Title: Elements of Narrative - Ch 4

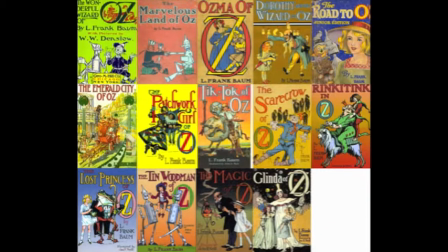(4:06)
The film is an adaptation of the origin story of the Tin Man from the Wizard of Oz series.
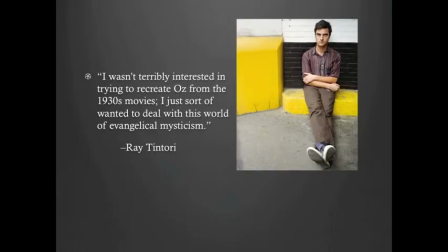(4:11)
In his interview with The Reeler, Tintori stated, "We sort of took the basic premise of the story,
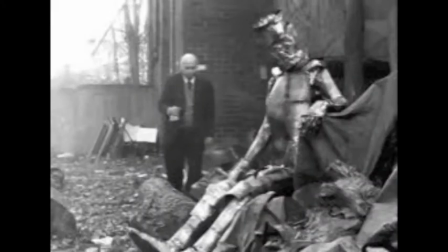(4:17)
the setup of the narrative, and then moved it out of the sort of Oz world and into a sort of surreal, rural 1940s South kind of world.
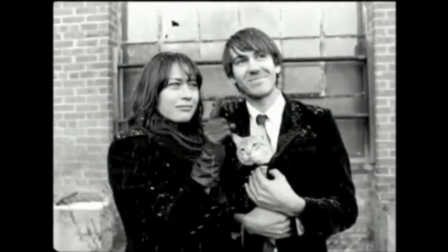(4:25)
All the parts where there are a sort of Oz magic with witches and wizards and stuff, we replaced with evangelical mysticism.
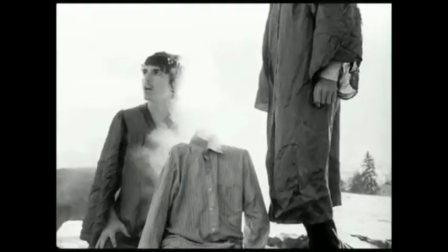(4:32)
So there are pastors and congregations in a rapture, instead of flying monkeys and witches melting when you pour water on them."
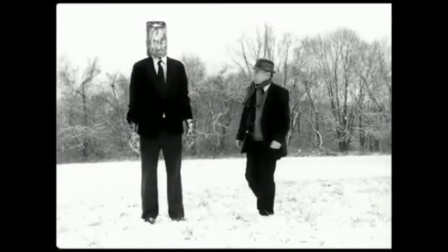(4:40)
Unlike Bartholomew's Song, Death to the Tin Man contains many non-diegetic elements. Now let us look at a scene from Death to the Tin Man that reveals these non-diegetic elements.
You are a beautiful and reckless woman.
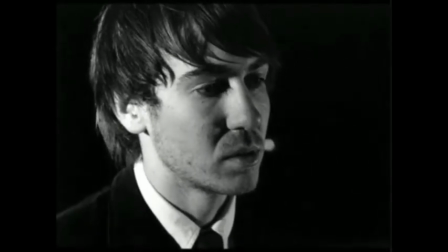(4:53) Damn right I am. You're gonna be the death of me.
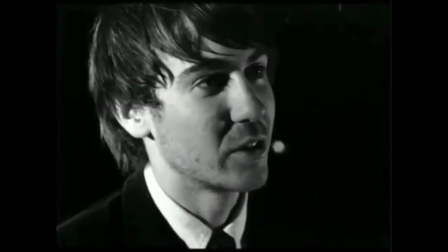(4:59) Probably. I don't care. All right. It's your funeral.
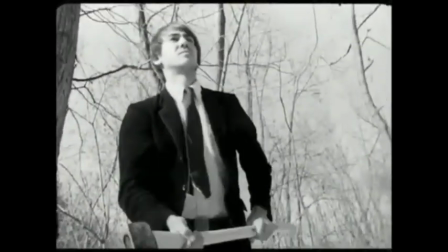(5:08) Bill was the town pariah, the most hated man in a 20-mile radius.
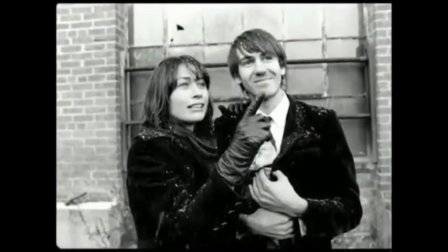(5:13) The reasons for this were unclear.
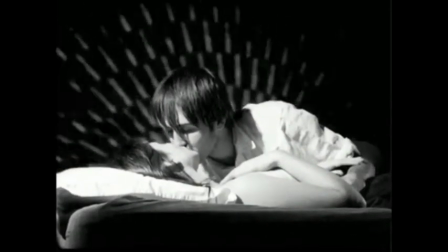(5:15)
Score music and third-person narrator help to affect our interpretation and experience of the narrative, but are not part of the world of the story.
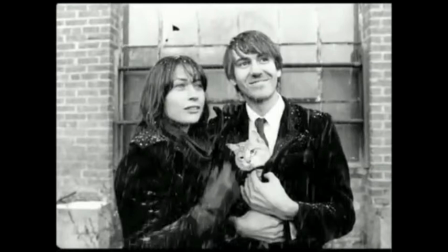(5:24)
In this scene, the loud and theatrical opening is abruptly cut off for ironic and dramatic effect. This alludes to a separation from the Wizard of Oz and helps immediately enforce a sense of reality in the film.
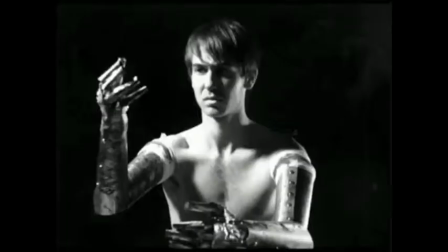(5:37)
The third-person narrator, which is present throughout the film, helps to develop the story and the characters. There is little to no occurrence of slow motion or varying viewpoints.
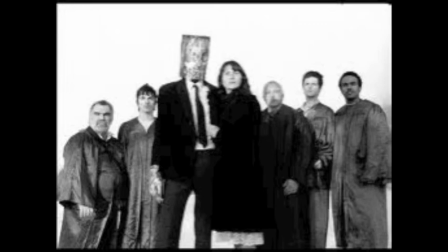(5:47)
Because the third-person narrator does not let us in on the emotions of the characters, the score music is there to help dramatize the film and to reveal the emotions of the characters through the music that is played. Now let us look at another clip from the film.
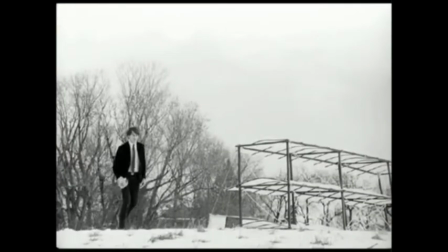(6:02)
In this scene, Bill has just lost his legs and they are now made of tin, and he is wanting to go back to the way things used to be.
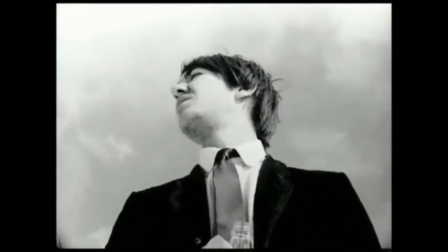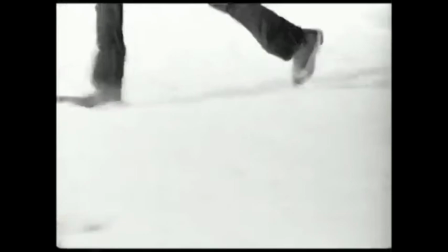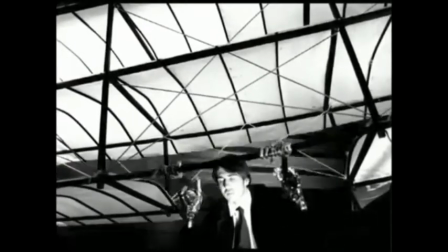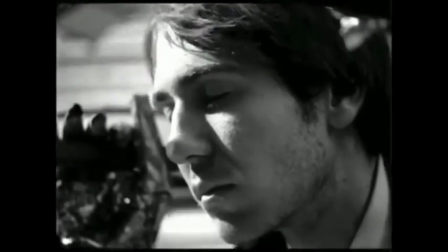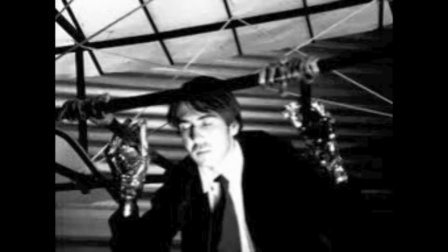(6:34)
In this scene, we can see how the score music is there to help us feel the emotions of the characters. The rhythmic melody of the xylophone helps illustrate the blissful freedom of flying, yet doesn't undermine the exhilaration and suspense. Yet, the music is abruptly cut off when Bill crashes, ending his moan of trying to relive the past.
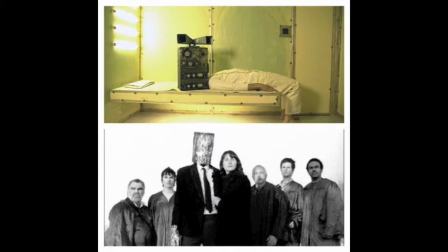(6:54)
As we can see from analyzing these two short films, the use of diegetic and non-diegetic elements helps to develop the narrative, while affecting how the audience interprets and experiences the story being told.